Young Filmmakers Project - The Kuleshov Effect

Welcome to the Young Filmmakers Project. My name is Jonah. I am a student at Columbia River High School, and today we'll be showing movies made here and elsewhere by students.
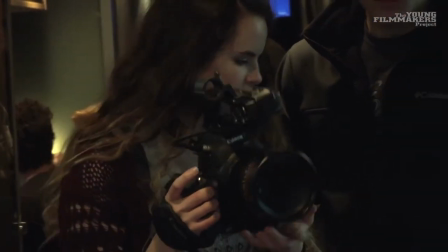[0:36]
Every high school and most middle schools have video production programs where students can learn how to shoot and edit video,
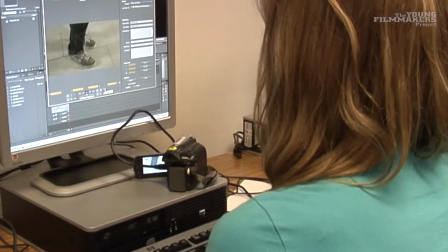[0:44]
write scripts, build graphics, and do live shows.
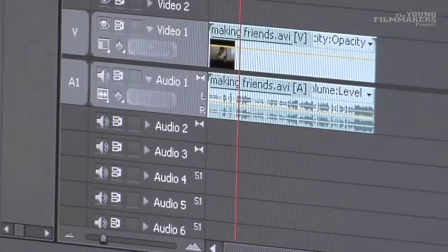[0:47]
While they do all that, they're also building teamwork skills like communication, problem solving, and more.
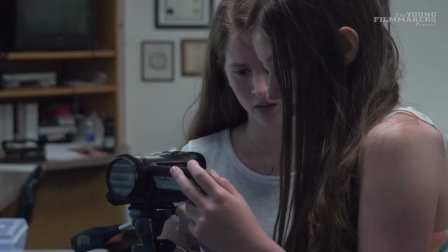[0:54]
These programs are part of the district's career and technical education department. We're going to show you two film projects using a technique called the Kuleshov Effect. This theory, by a Russian director and editor, is one of the most important concepts in filmmaking. The idea is that the order of a movie's shots can influence a viewer's perceptions. Let's take a look at Lev Kuleshov's original experiment.
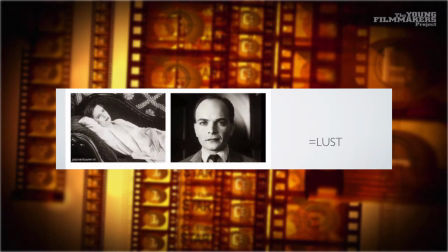[1:18]
First, he showed this famous Russian actor, then a beautiful woman. It makes a viewer think his face is full of lust.
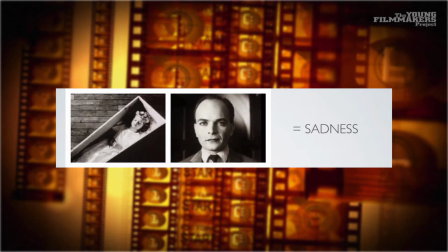[1:27]
Then, beginning with the exact same shot of the same actor, Kuleshov follows up with a shot of a child in a casket. Even though the shot hasn't changed, now his face appears to be sad. Finally, his face, followed by a bowl of soup.
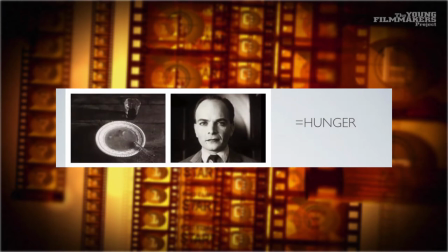[1:43]
The actor's face now appears to show his hunger. For students here at Columbia River, the assignment was to use this theory and create two versions of a film, each with one different shot that would change the meaning of the film for the viewer. Let's take a look at one of them.